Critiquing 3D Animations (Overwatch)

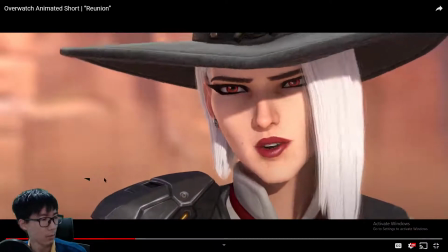Jesse McCree. Been a while. You promised you'd write.
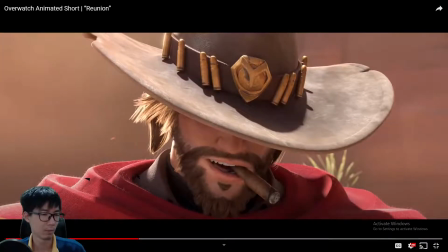Well, Ash.
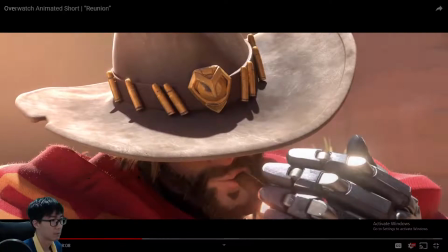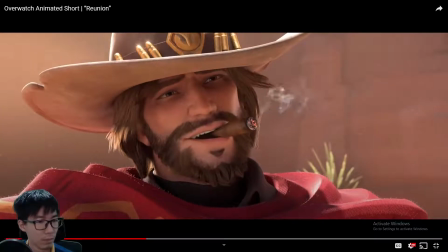I've been kinda busy. We're pretty busy ourselves.
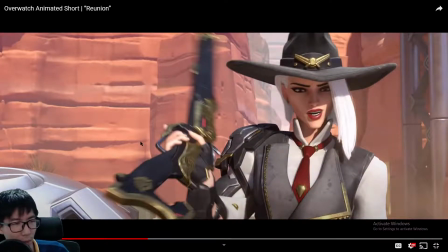You hear there's a bit of muffle in McCree's voice, but actually I'm expecting a little bit more muffle, considering the cigar in his mouth.
I've been kinda busy.
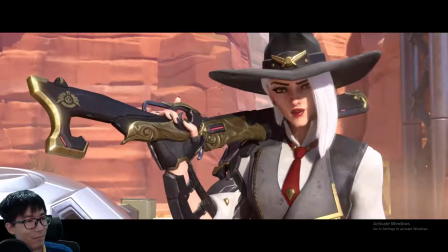We're pretty busy ourselves. So it's awful convenient you showing up today.
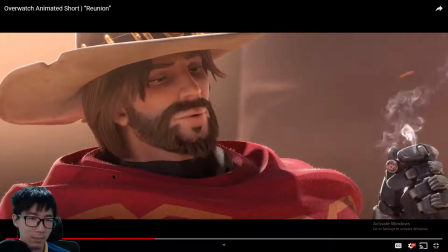Yeah. You never been one to shy away from a good tip. Hey, we worked hard for this score.
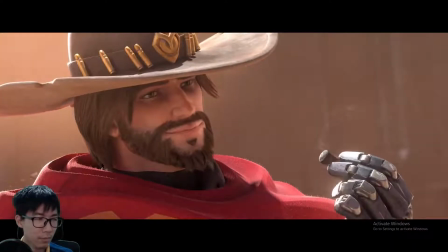You best move on now. All I want is that crate.
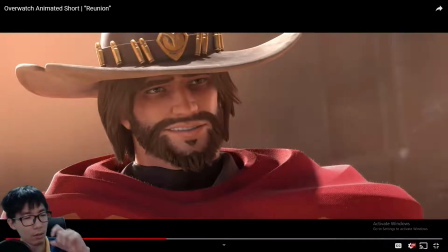Everything else is yours.
So just pay attention to how McCree says this line.
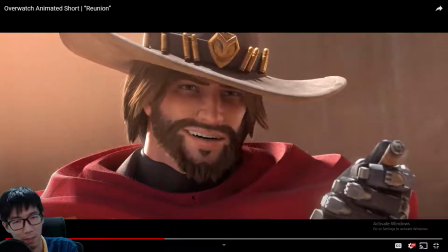All I want is that crate. All I want is that crate.
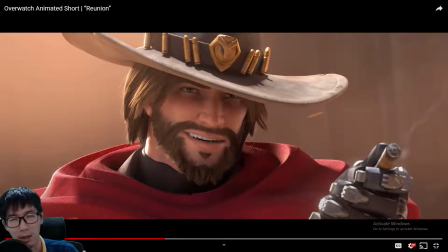So as he says that crate, the eyebrows raise and the eye darts to the crate as he says crate. All this movement adds emphasis to the point that he wants to make.
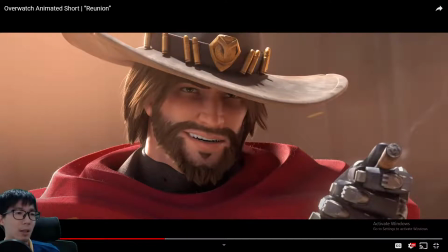Nothing but that crate.
And then he has a nonchalant attitude to other materials.
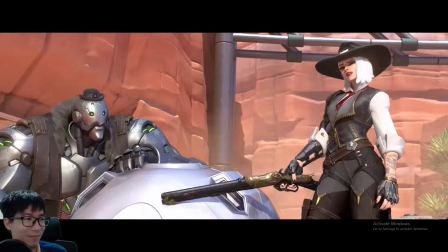Everything else is yours. This crate? Huh. Bob.
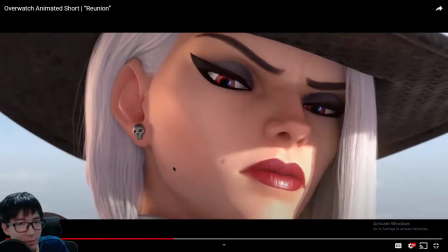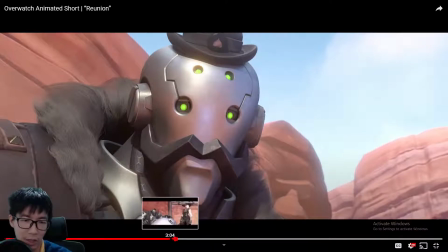Yes, this is the shot that I was going to talk about.
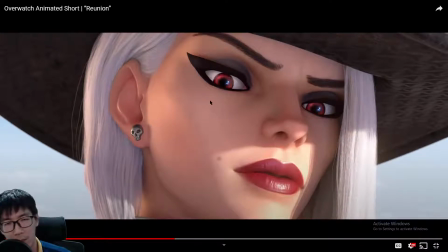So just look at Ash's eye. I mean, it's good that there is the blue reflection in the eye.
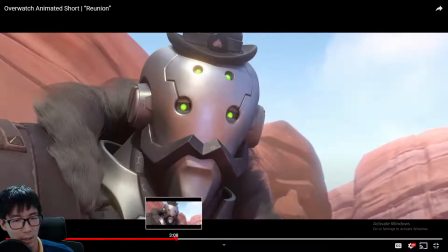So apart from the eye rays, the eyes widening,
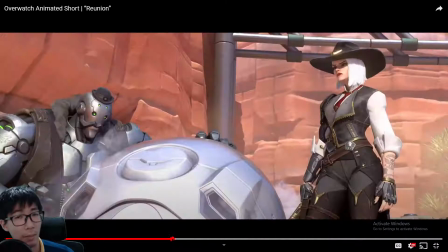I think something is missing.
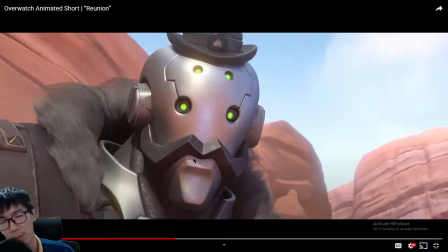Either the dilation or the constriction of the pupils. There should have been some changes, because if
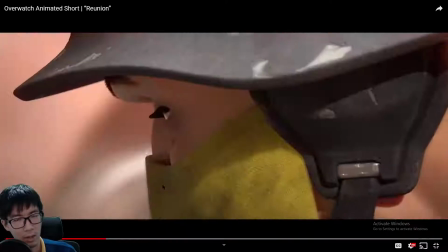it can be done from this guy.
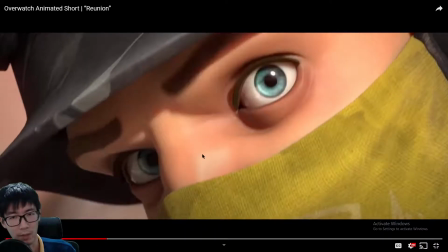And he literally is a very inconsequential character, I think.
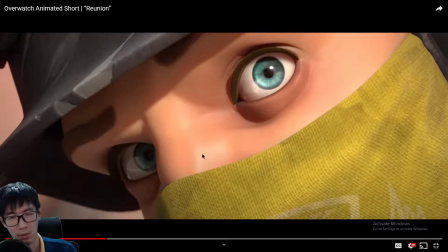He has this people constriction here. Why doesn't Ash,
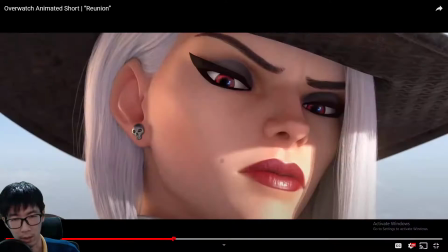a notably stronger, more important character here, not have the same treatment? A little bit strange, isn't it?
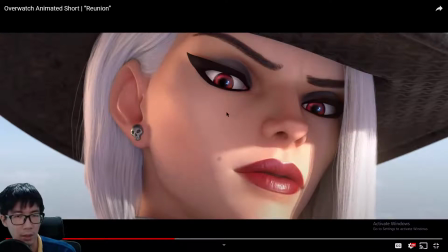I would have expected the eyes here to have some dilation or constriction of the pupils. Like, I mean, everything else is fine. It's just that this one detail added in would have made this shot look that much better.
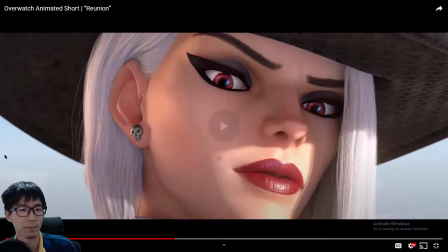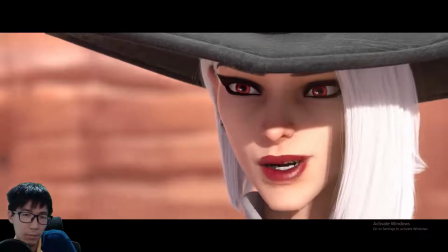Well, now you got my attention. What is it?
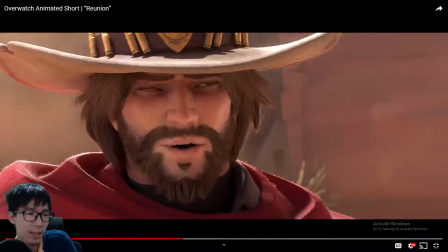That's none of your business.
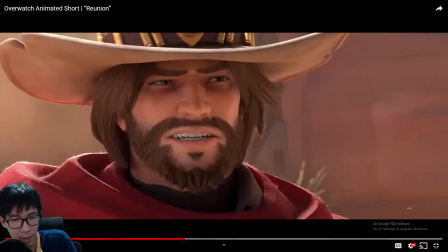So, obeying of animation principles.
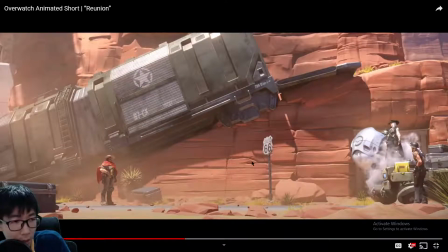Okay, Ash is pretty still, so when she wants to move forward, she eases into the action, and then the main action,
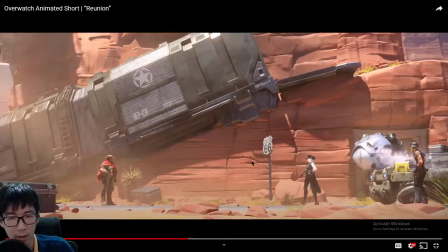and then there should be an ease out. Yep, this is the easing out, the slowing down, easing out.
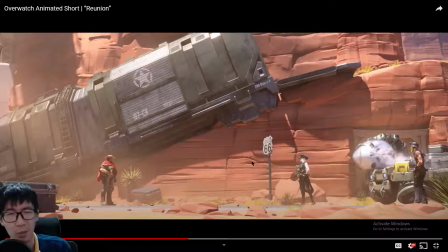I'm just wondering about the bad blood between them. Ash has a lot of hostility towards McCree.
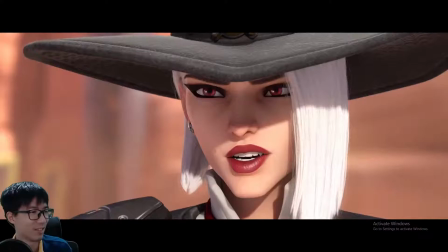Well, as I see it, now it's very much our business.
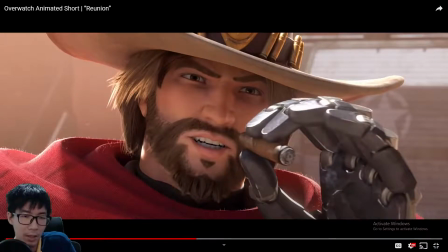Doesn't always have to be this way, Ash.
I think it's just really nice to see their noses move when they speak.
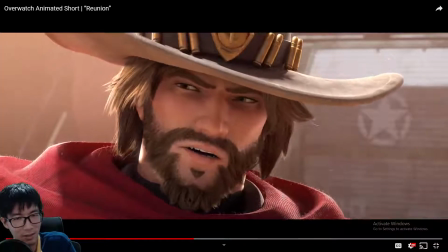Our business. Doesn't always have to be this way, Ash.
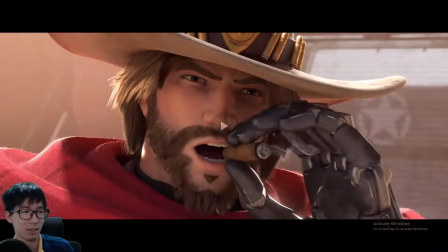Certainly facial mocap. There's no way someone can hand animate this thing.
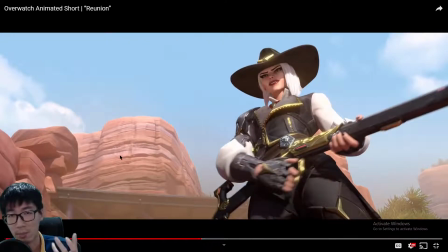Apparently. Like noses moving when they're speaking, asymmetrical lip movement, and then cheek movement is just very difficult, very tedious to animate it, and it's hard to animate a good looking one.
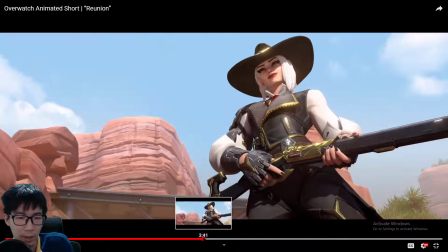It does.
And I just so like the way that Ash says it does.
It does.
She does it through gritted teeth.
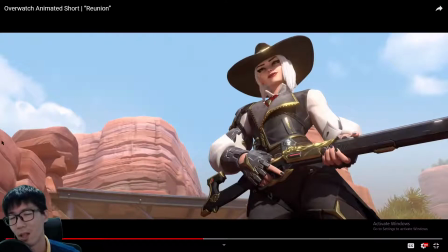It's such a, I wouldn't want to use the word genius, but let's just use the word genius. A very genius change to the way speech is normally animated.
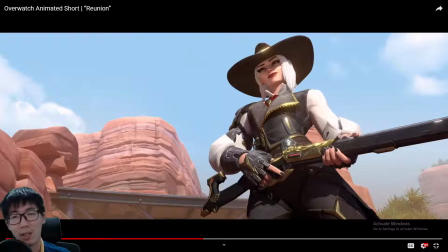Like if you think you want to say it does, you will not animate it does. You will open the mouth. But rarely will people think of animating speech through gritted teeth.
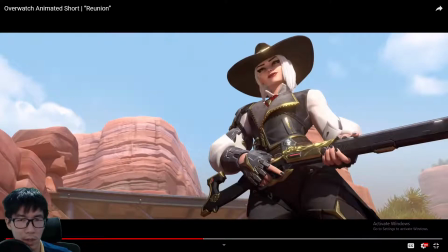And it just adds on to the projected hostility. I like it.
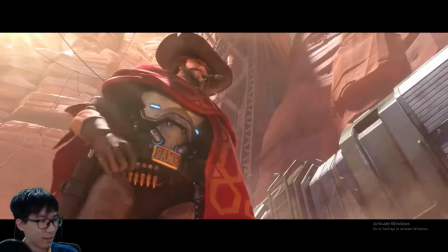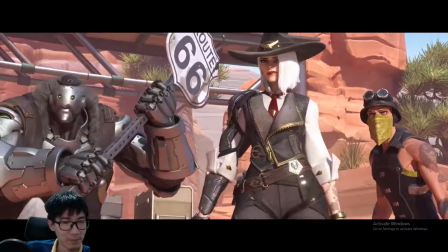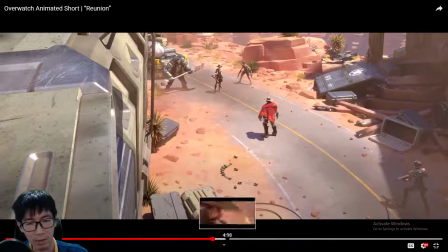So the eye dart here, Mercury obviously cannot see behind him.
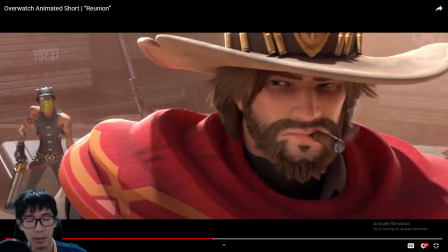It's just adding a little bit of situational awareness, and this is more of like helping to listen through visual. The visual and auditory processing region of the brain is actually very close, and for people who are blind,
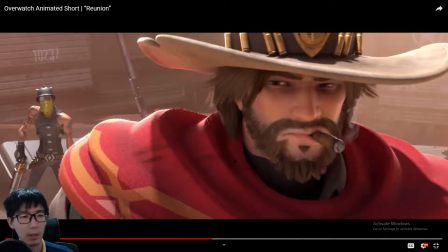the cortex used for visual processing, the V1, actually changes to process audio as well. So when you say losing one sense heightens the other, there's some physiological basis behind that.
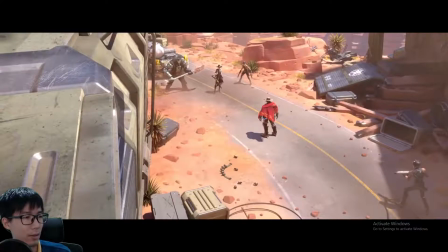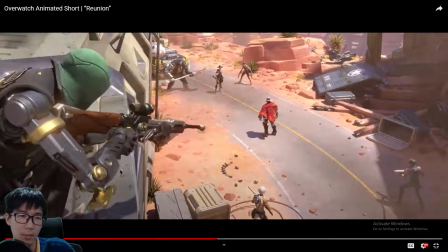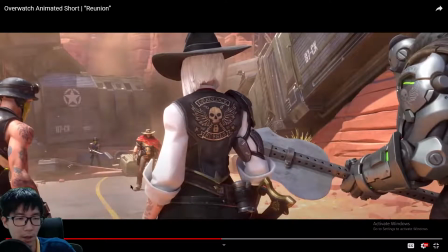It's like such a throwback to the old TV shows.
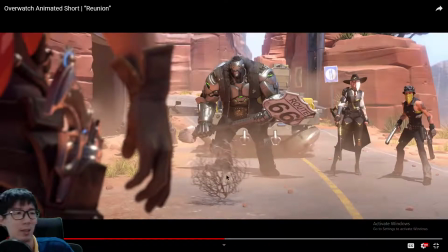Especially this one, standoffs in like dusty areas, and then you have some weed tumble by.
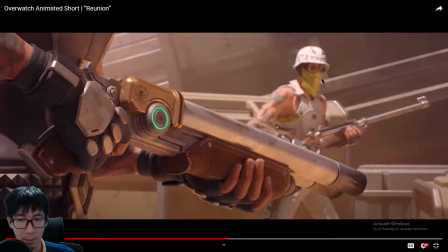Then you got this guy in the background. He's checking in with his friends. Notice his eyes. Looking, this is, I think this is behind McCree, right? And then eye darts to the right to look at his partner.
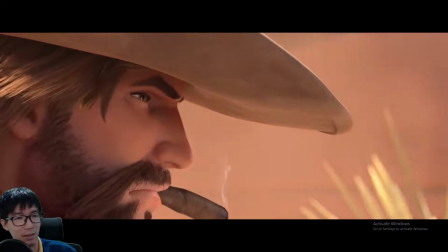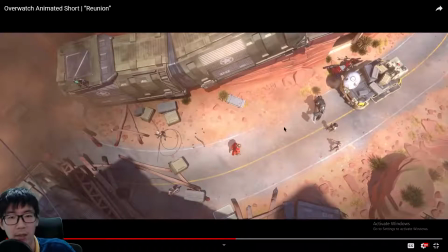Sometimes you just use silence for emphasis for impact.
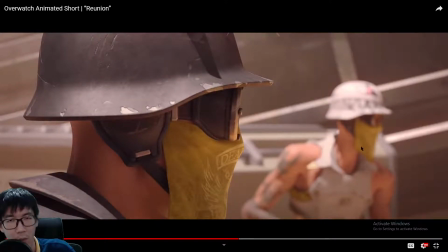Now he's the one in the foreground checking in with his teammate to his left, because it's just way too long. Nothing has been happening.
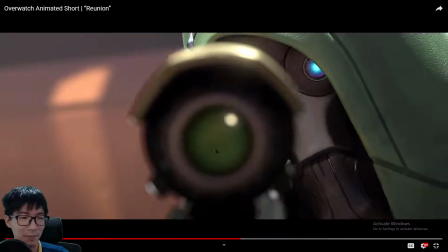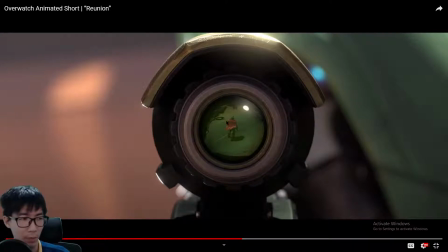This scope thing here is not possible in real life. It's just a movie thing. But it tells the story that the scope is trained on McCree. So you see, shows don't 100% reflect reality, but things are done the way they are because they work.